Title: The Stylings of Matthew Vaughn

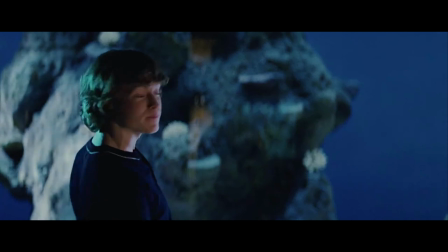When someone says that a director has his own style,
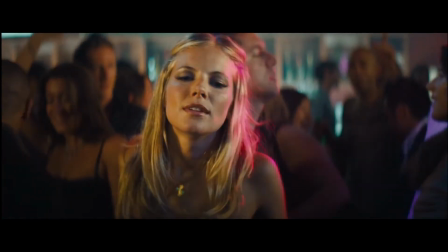what they mean is that the director has a distinctive manner of expression that's communicated through his artistic choices.
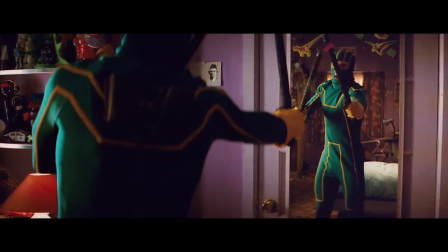By looking at not just one movie but an entire body of work,
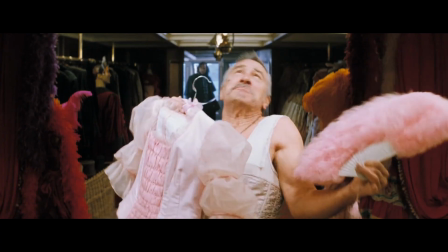one might find certain techniques and patterns that you can dissect and sometimes adapt to perfect your own cinematic language.
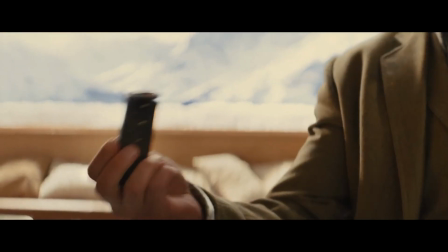Hi, I'm Mike. Strap in, because today we're going to talk about the stylings of Matthew Vaughn.
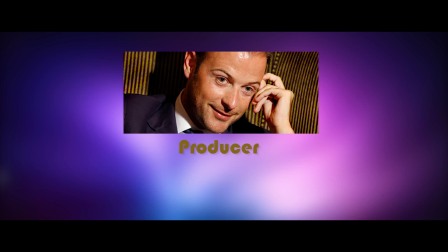Matthew Vaughn is a British filmmaker who made a name for himself as a producer on the Guy Ritchie movies Snatch and Lock, Stock and Two Smoking Barrels.
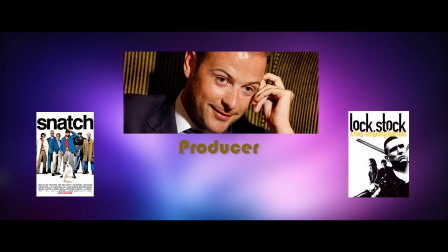He's since then directed 5 movies himself, and arguably, he's never made a bad one.
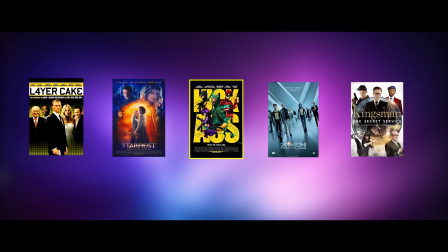If we take a look at his filmography, it's apparent that he's attracted to big budget action and adventure,
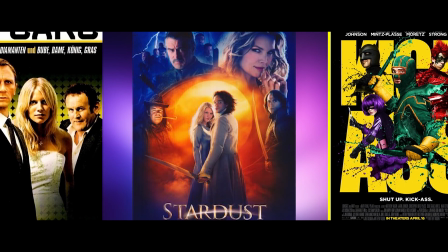but what sets his movies apart from the more generic efforts is the level of detail and personal flair that goes into every scene.
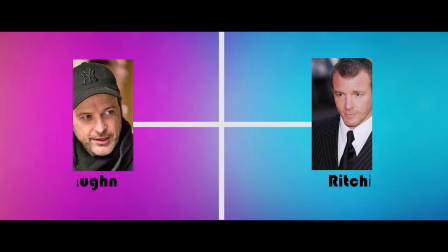If we compare Vaughn to his old buddy Guy Ritchie, which I'm gonna do, we see some similarities in their work.
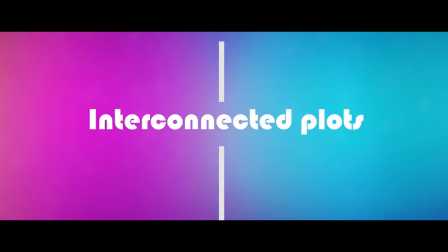They both enjoy colorful characters and interconnected plots, and they both have a very formalist approach in the way they shoot and tell a story.
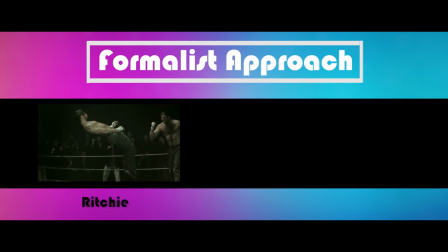Their movies are highly stylized, utilizing an array of cinematic techniques from filters to slow motion.
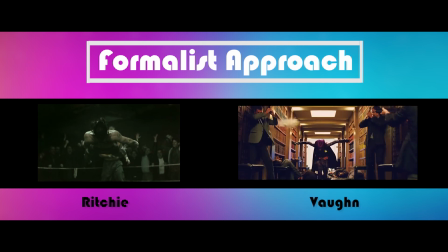Perhaps because of these similarities, Vaughn opted for a more smooth and concise style,
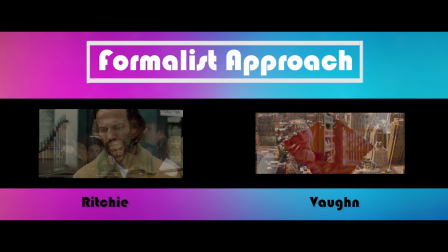working with a color palette that has gotten increasingly vibrant throughout his work compared to Ritchie's desaturated and gritty look.
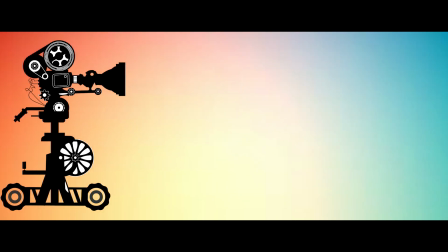The first thing I want to dive into when talking about Matthew Vaughn is the moving camera.
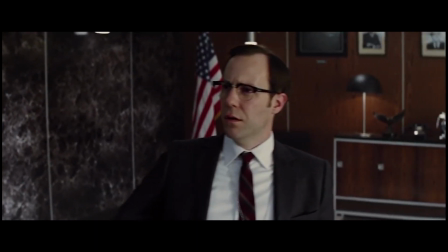There's a certain amount of smoothness to his movies that come not only from his cool characters, but the way the camera weaves its way through a scene.
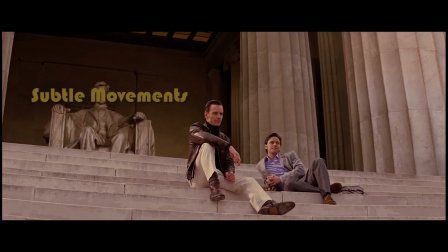Visually, he is great at connecting something of importance with subtle movements. Like in Kick-Ass, where our hero is contemplating his destiny,
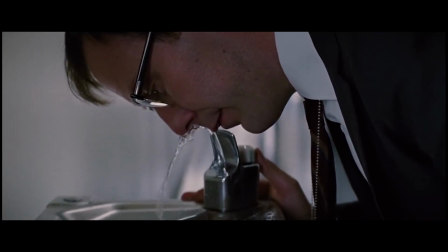or in X-Men, where Charles speaks telepathically to Mora for the first time.
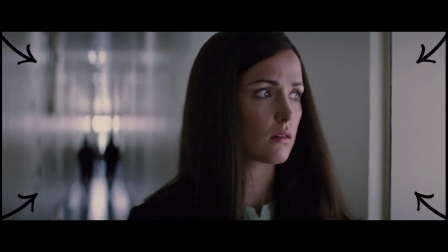These subtle pushes engage us psychologically, but he also uses movement to instill a sense of pace and urgency.
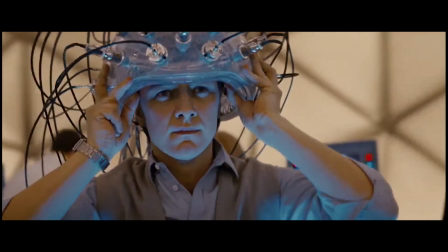The first time Charles tries on Cerebro, we see how he builds up tension through a series of camera motions and edits.
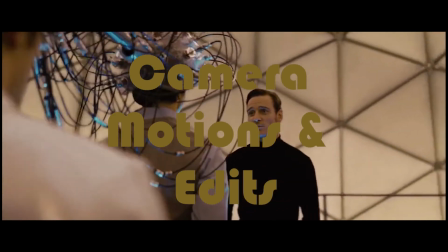He's creating a mood or sensation before stopping the camera perfectly on the punchline.
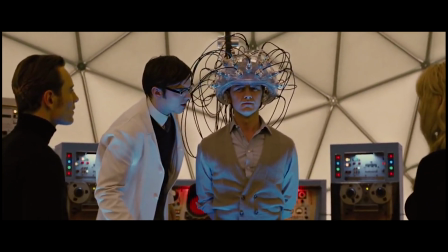Are you sure we can't shave your head? Don't touch my head.
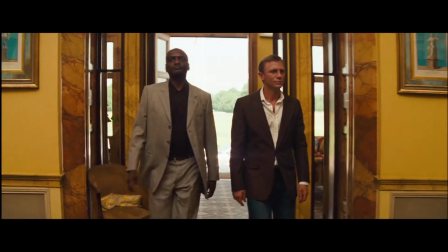If we go back to his first movie, Layer Cake, we see even his continuous shots are done with a certain level of detail.
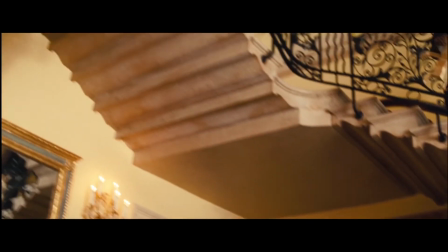Our main characters enter a posh country club. They look in amazement at the chandeliers, so we know that they might be a bit out of place.
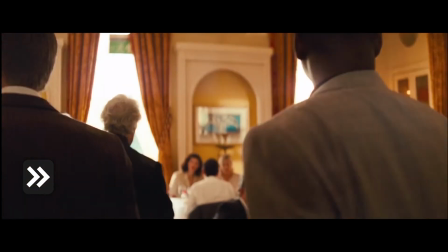They are ushered in, and we see a beautiful room filled with prestigious people, but then we are brought into a private room,
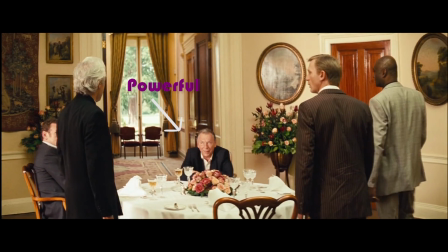indicating that the man in this room must be very important or powerful. A lot of great visual blocking and a beautiful shot to go with it.
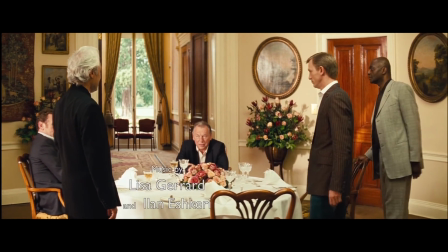Again, the camera comes to a halt, indicating that our attention and the focus of the scene is on the meeting at hand.
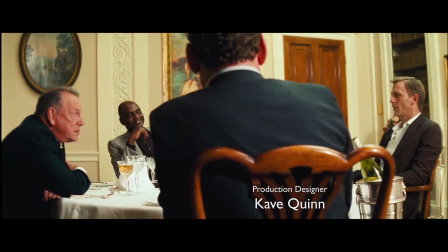This movement and the way he edits give his movies a great feeling of momentum and forward push.
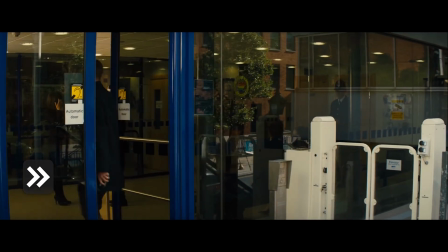Even the more mundane scenes are blocked in a way that make them more engaging because they reveal new elements and information without a single cut.
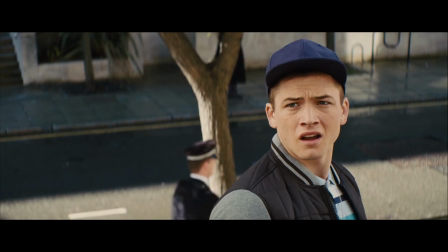Would you like a lift home? Who are you? The man who got you released.
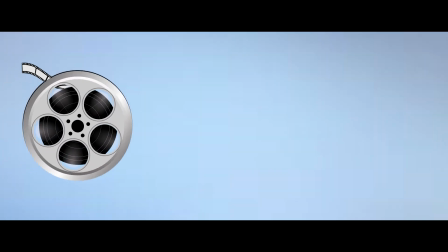Besides the camera, there's another piece of connective tissue that bridges his scenes so well: his creative transitions.
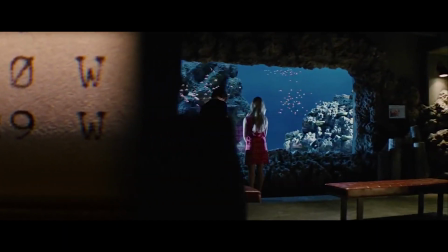Pretty much every which way you can make a transition, he has done.
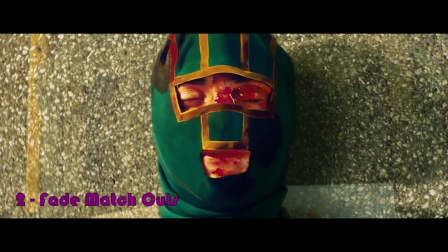We got match cuts, fade match cuts, slides to the left,
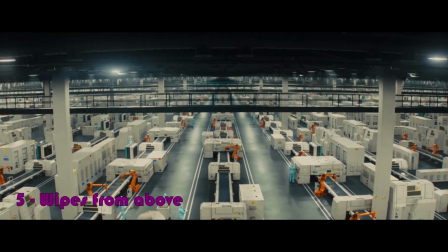wipes to the right, wipes from above, time-lapse transitions,
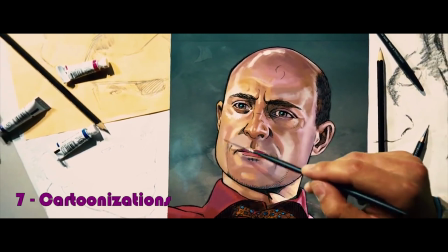cartoonerizations, and of course my favorite, the bubbly fade.
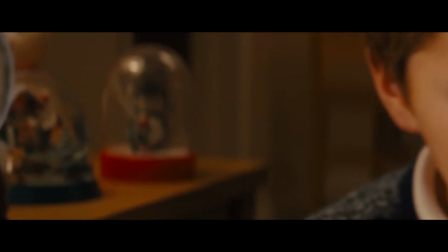These transitions, coupled with the camera movement, give his movies a sense of fluidity,
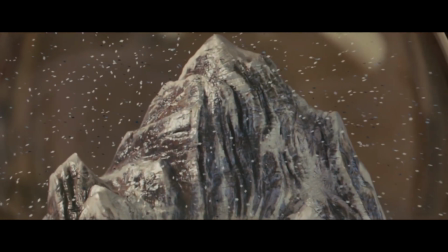where each scene feels connected to the next, and as an audience member, it engages you on a visual level.
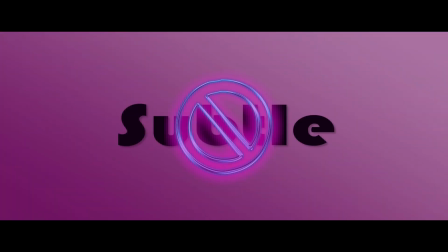He isn't exactly a subtle filmmaker, nor has he ever claimed to be.